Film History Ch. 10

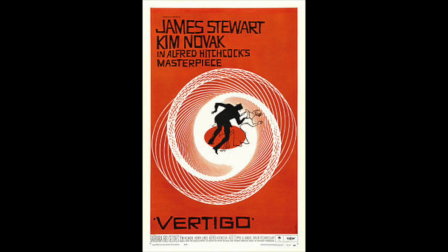[4:05]
Originally utilized in Alfred Hitchcock's film Vertigo, the song is widely emotional and sparked much controversy when it was used in The Artist. Some people argued that the music was just compensating for the lack of emotion in the scene of The Artist. And it's true, the music was making up for the lack of emotion that may have been enhanced with dialogue.
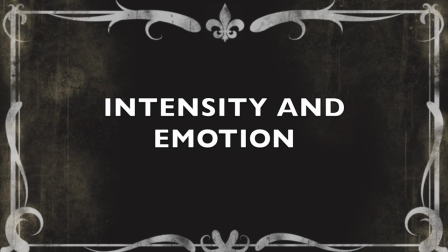[4:25]
But that is the music's job in silent films. The music creates a whole new level of intensity and emotion which replaces audible sound.
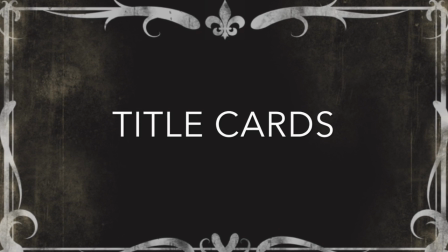[4:33]
Although there is no synced dialogue during the majority of the movie, Hazanavicius pays homage to the silent period with title cards when important.
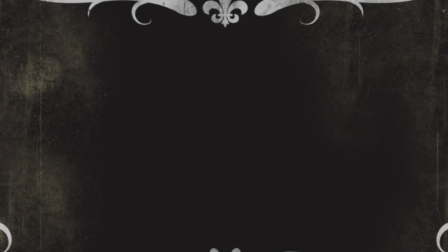[4:42]
Let's take a look at the following scene.
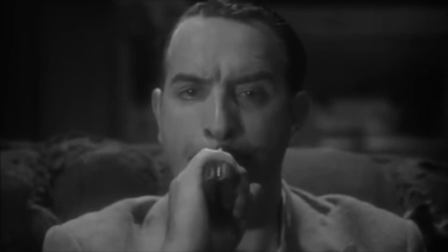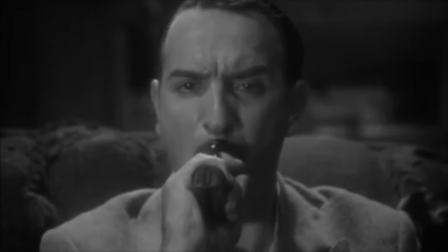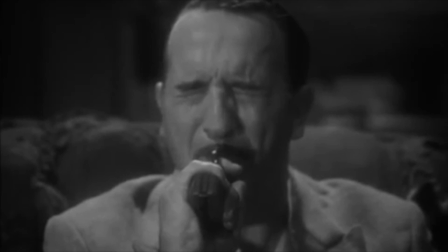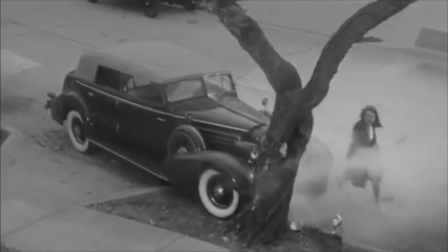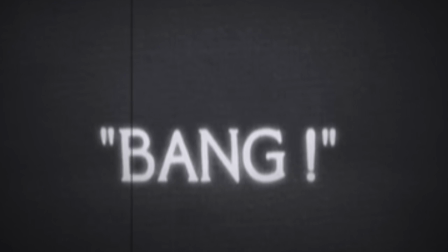[5:10]
This single title card seamlessly weaves the two scenes together as the audience
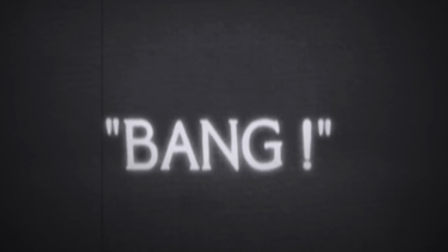[5:15]
realizes the single word bang does not apply to the gunshot but to the car crash.
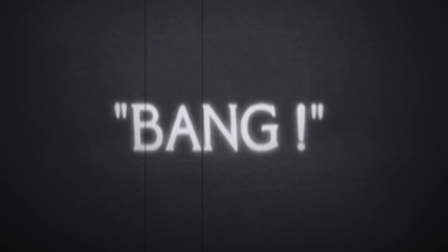[5:20]
Hazanavicius in the scene pays homage to title cards and their importance to films in the 1920s when audible dialogue had yet to be utilized.
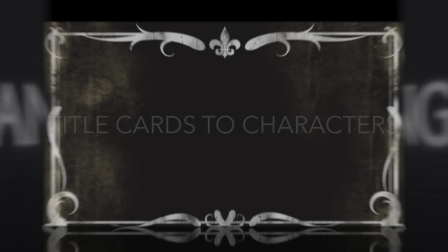[5:28]
However, Hazanavicius knew that his silent film could not just rely on title cards.
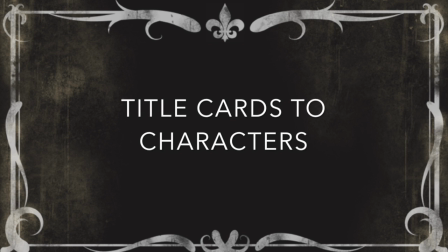[5:34]
Oftentimes, in the silent period, directors would have to work with the characters to convey emotion in other ways than words, creating a unique aesthetic.
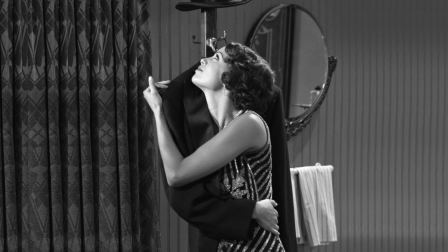[5:42]
As we see in movies like The Artist, the actors have to be expressive. They have no other choice as their voice is not an option.
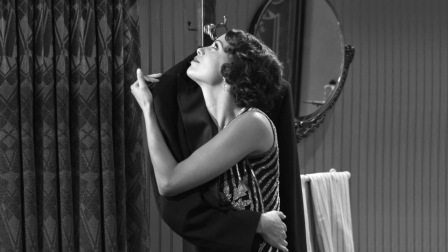[5:49]
To us modern-day moviegoers, it's hard to imagine how to capture a full range of emotion without any audible narrative.
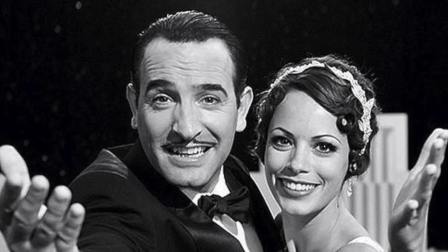[5:55]
Yet, Hazanavicius draws from the past silent movie directors and their tricks on how to create a successful film.
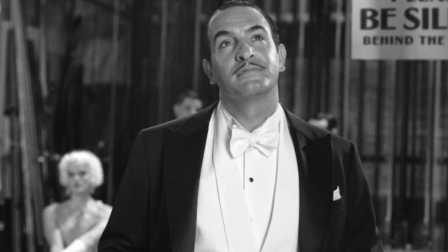[6:01]
The Hollywood Reporter, in their article, The Artist, How a Black and White Silent Movie Defied the Odds and Became an Oscar Contender,
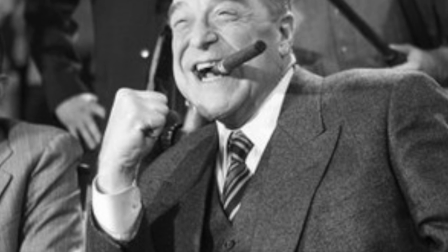[6:08]
talks about Hazanavicius' inspiration from F.W. Murnau.
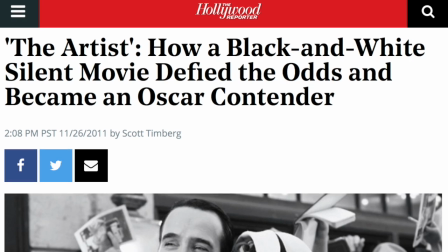[6:12]
The Hollywood Reporter says that Murnau had instructed his protagonist from his silent film,
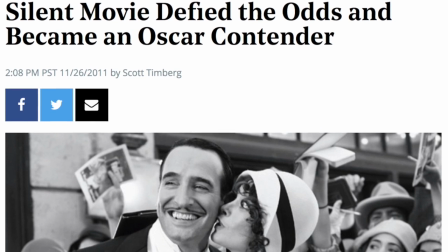[6:17]
The Sunrise, to wear heavy weighted shoes on set after he fell on hard times.
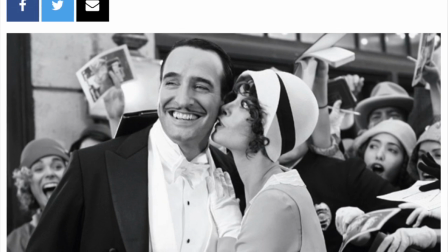[6:22]
Hazanavicius drew from this and did something similar when he dressed his fallen star in suits slightly too big for him.
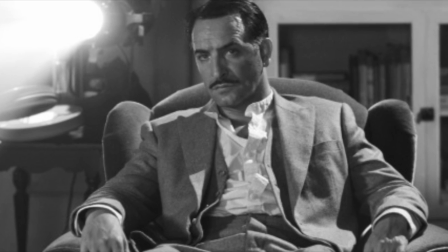[6:30]
Hazanavicius says he's not as perfect as he was in the first act, and clearly, the oversized suits portray this.
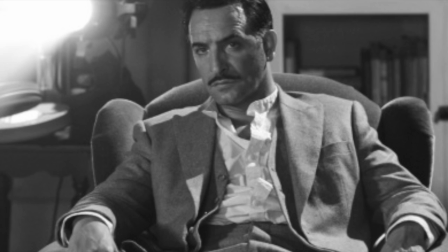[6:36]
This helped Hazanavicius stereotype the failing Hollywood actor perfectly.
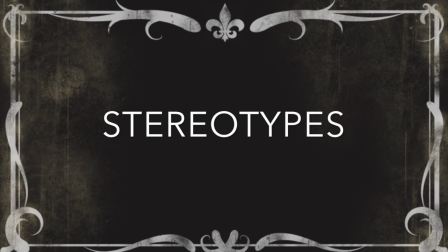[6:41]
In the silent period, character stereotypes were also key parts of silent films, along with expressive acting.
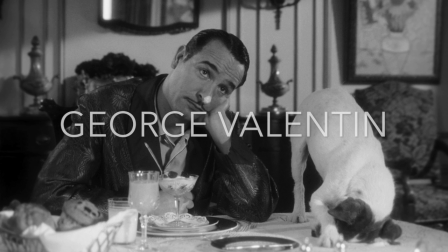[6:46]
Here are some examples of character stereotypes in The Artist. First, we have George Valentine, a handsome man but a cast-out actor.
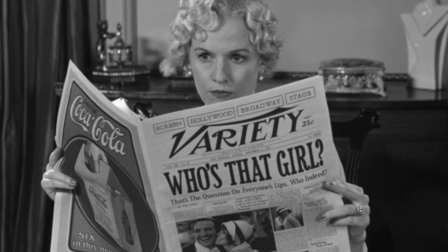[6:54]
He lives with a dog, his blonde beautiful wife leaves him, his luxury is taken away, and he winds up in an apartment.
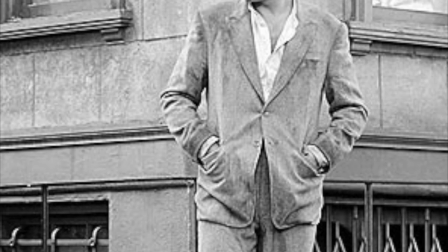[7:00]
He is your stereotypical riches to rags, aging, and cast-out Hollywood actor.
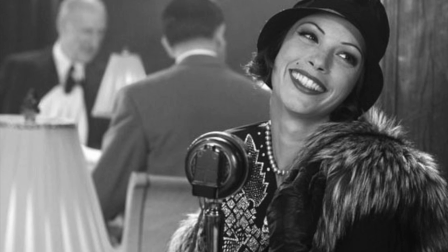[7:05]
Then we have Peppy Miller, a young, boisterous girl, beautiful and thin, excited about life, with marvelous big eyes and a caring demeanor.
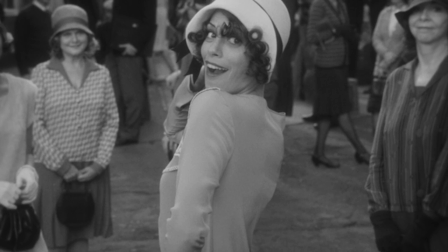[7:13]
She's almost too perfect. She's your stereotypical love interest, exactly what the American audience would expect regarding a Hollywood sweetheart in the 1920s.
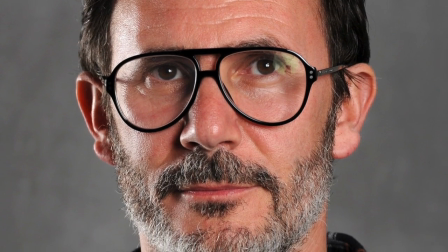[7:23]
Hazanavicius was a master at combining his knowledge of modern-day cinema with silent period cinema.
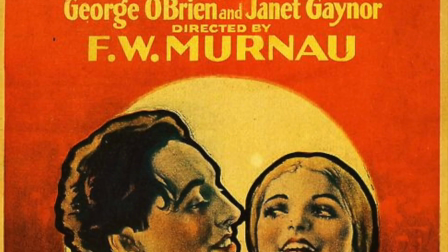[7:28]
Like F.W. Murnau's silent film Sunrise, The Artist is similar as it follows its dramatic characters and the rise and fall of the characters' emotions.
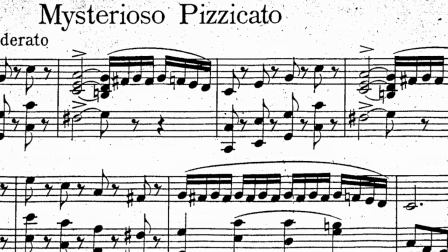[7:37]
Furthermore, Sunrise, with no dialogue, enhances each scene with whimsical music composed by Hugo Reisenfeld.
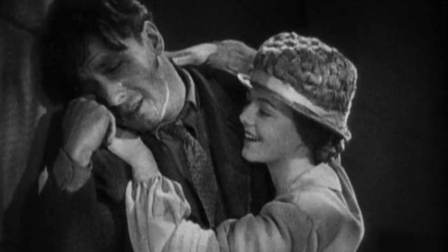[7:43]
In a particular scene, the audience watches the man chase after a train and a woman.
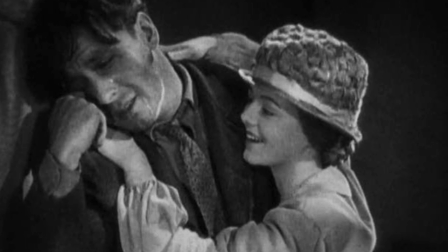[7:48]
The music swells frantically and then gently eases once he catches up. There's no real need for dialogue.
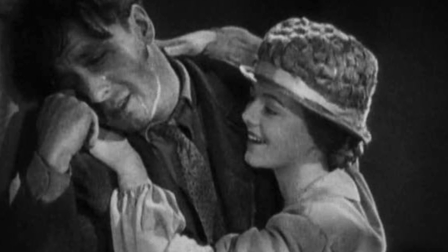[7:53]
Take a look.